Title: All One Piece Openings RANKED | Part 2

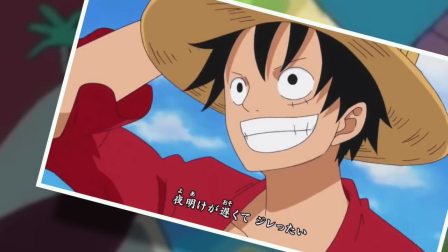Hello and welcome to the Grand Line Review, your source for everything One Piece,
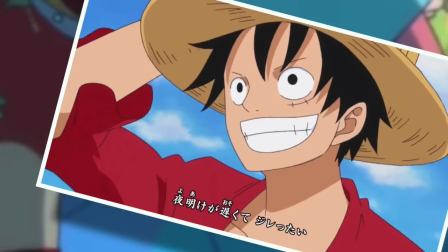and today it's time to get into some seriously subjective stuff once again, with the conclusion of my One Piece anime opening rankings,
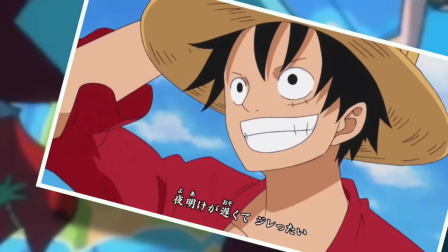which is going to feature what I personally consider to be the top 10 best openings.
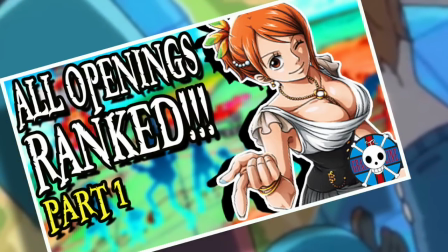If you haven't seen the first video, I highly recommend watching it, and the link will be in the description below, but I suggest doing so so that you don't ask me questions like, bruh,
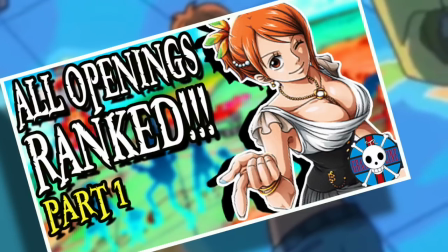where's Jungle P? Because the answer is, you're not going to find it here. It was on the previous list, along with all of your other favorites, apparently.
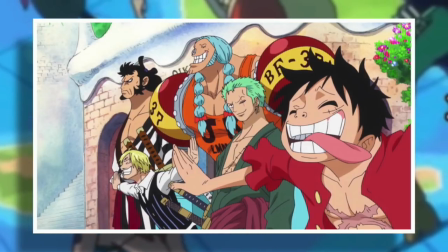Seriously though, I love the response that the last video got because it's always wonderful to see how different people identify with different openings for a wide array of reasons.
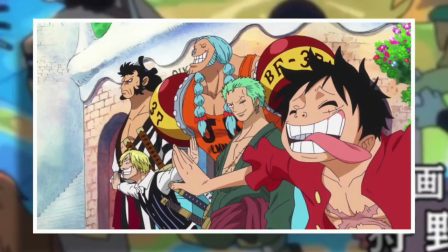And so I'm very excited to share with you the 10 openings that have impacted me the most during my time with the series.
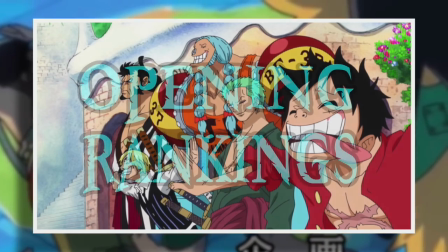And with that out of the way, let's begin. Welcome to part two of the official Grand Line Review anime opening rankings.
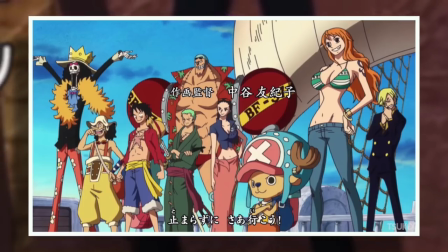Number 10. Hands up. All right, so opening 16 is an absolute gem of One Piece, so much so that I want to put it much higher,
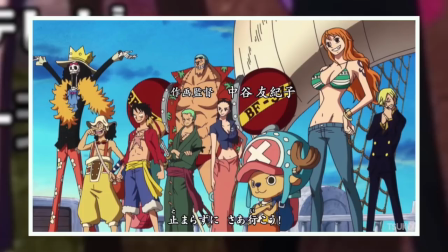but I just couldn't bring myself to, because I loved everything else significantly more.
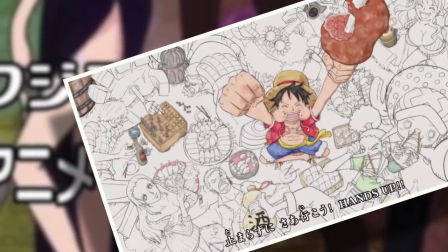Hands Up has one of my favorite openings to an opening, in that it starts with this hand-drawn incarnation of the Straw Hats and then gradually filling in the color and then finally becomes animation.
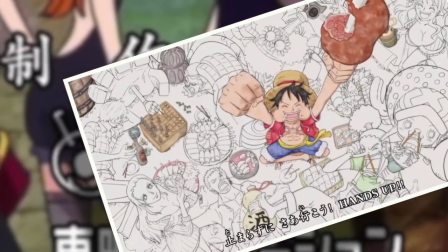It's a very simple idea, but it's pulled off so well, and it really makes me feel like I'm about to go on a creative and wonderful journey, which is bang on what I want when I'm watching One Piece.
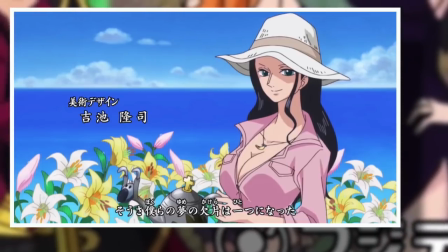And the song itself is an intriguing creature, because I wouldn't call it the style of energy that I would normally go for in my general musical taste, but this song never once loses me.
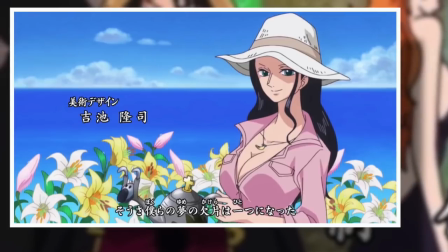It has just enough, I don't know what the word is, but I guess I'll call it an incredible spirit behind it, that it can take you through the musical lulls and then escalate into a grand adventure.
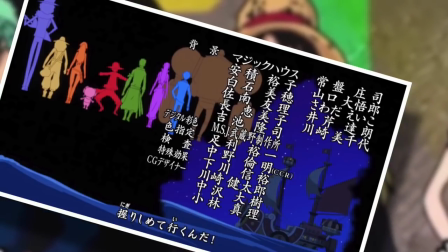An example of one of those slow moments would be just before the final chorus,
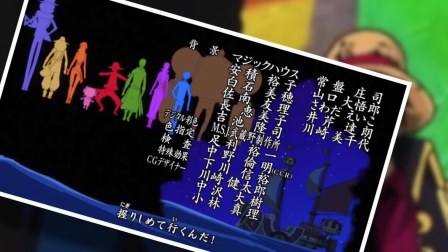when the silhouettes of the Straw Hats each appear one by one in their trademark colors, and it's just such a nice little intimate touching moment.
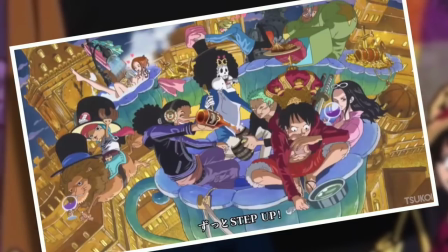Whereas immediately afterwards, we go into my favorite section, where they briefly animate a whole bunch of color spreads,
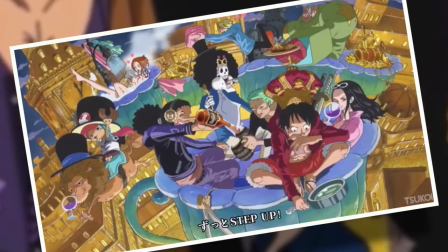But they only give you like a couple of seconds to appreciate the madness of what's happening before moving on all in time with the music And yes,
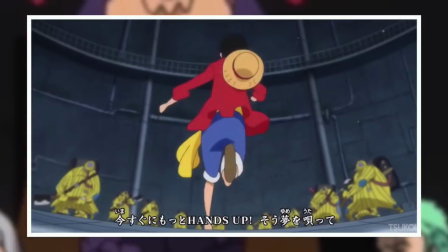I love that sort of stuff now. What holds hands up back to me is the entire punk hazard section I don't think it matches musically and I honestly think you could have
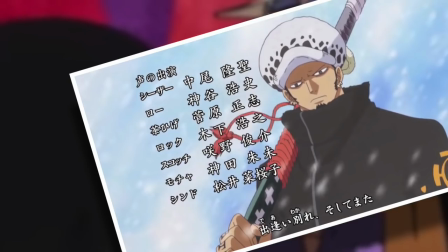gotten rid of everything and just animated some more color spread fun The song is such a joy to listen to that shoving all of the modern context of
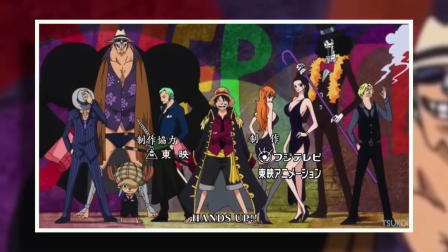punk hazard in there just feels quite jarring to me But yeah, very well done hands up always a joy to listen to and one of my all-time favorites Number nine,
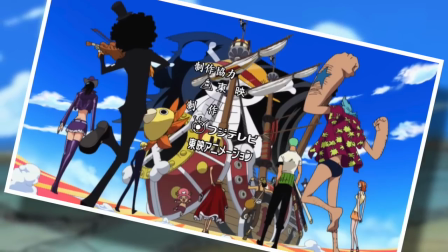Fight Together. Now this is what I'm talking about. When I say that I enjoy music with energy, the kind of beat that opening 14 has behind it is an instant hook to me.
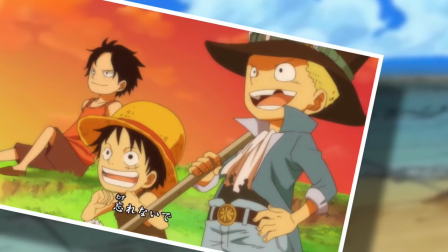And the weird thing is that Fight Together isn't an overwhelming song either. It's actually quite slow and focuses on One Piece in a very leisurely and subtle manner.
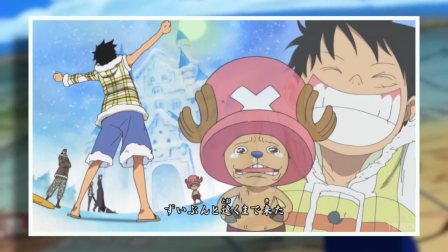With a lot of it showing Ace, Luffy and Sabo playing around as kids. And it also includes a brilliant montage of Luffy recruiting the straw hats and everything is just so satisfying, I guess.
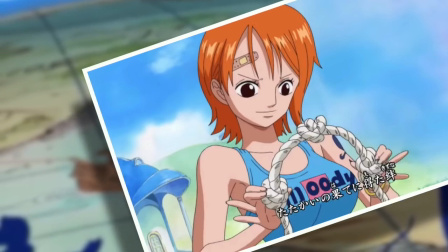Well, all except one thing. The one negative I have in regards to fight together is that kind of jazzy breakdown that happens just before the first chorus During which time they show all
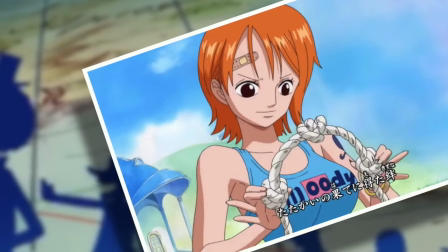the straw hearts doing their training business their respective locations around the world And when I first heard this shift in sound I was actively disgusted.
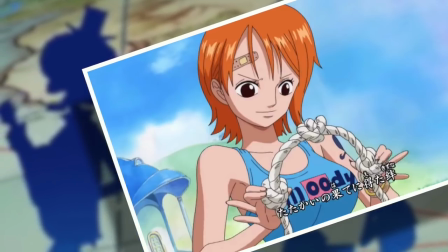I remember thinking Yep, you've just ruined a perfectly good song and to anyone who enjoys that section.
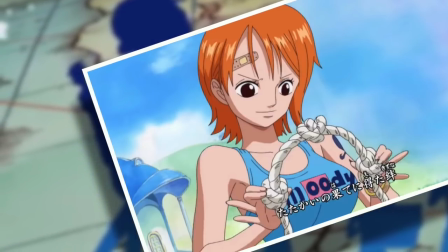That's cool But after I've settled into a beautiful EDM experience The last thing I want is for a
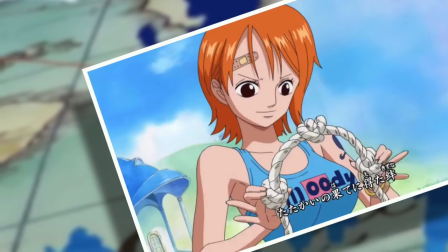completely different style to intrude on that to be fair to this section though the animation of all of the straw hats is pretty wonderful,
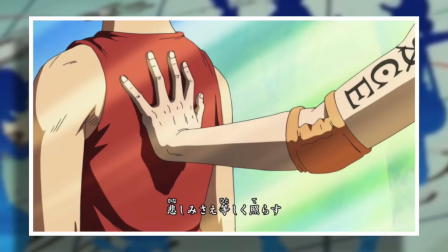but my favorite part of fight together is the portion where Ace appears behind Luffy and gives him that little push forward.
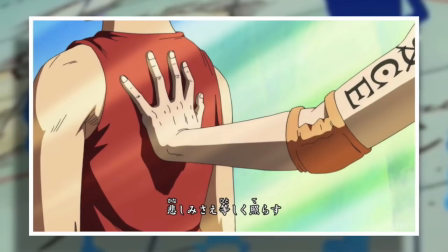Ace stuff doesn't usually hit me very hard, but every time I watch this, I feel something incredibly bittersweet, and it's a huge credit to both the song and the visuals for managing to achieve this.
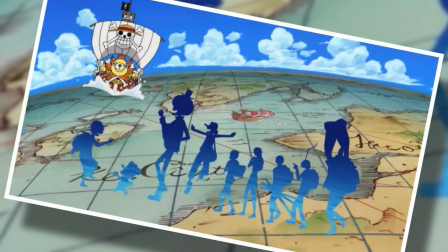Plus, you will never be able to fault the voice of Nami Aomoto, and thankfully, this is not the last time that you'll be seeing her music on this list.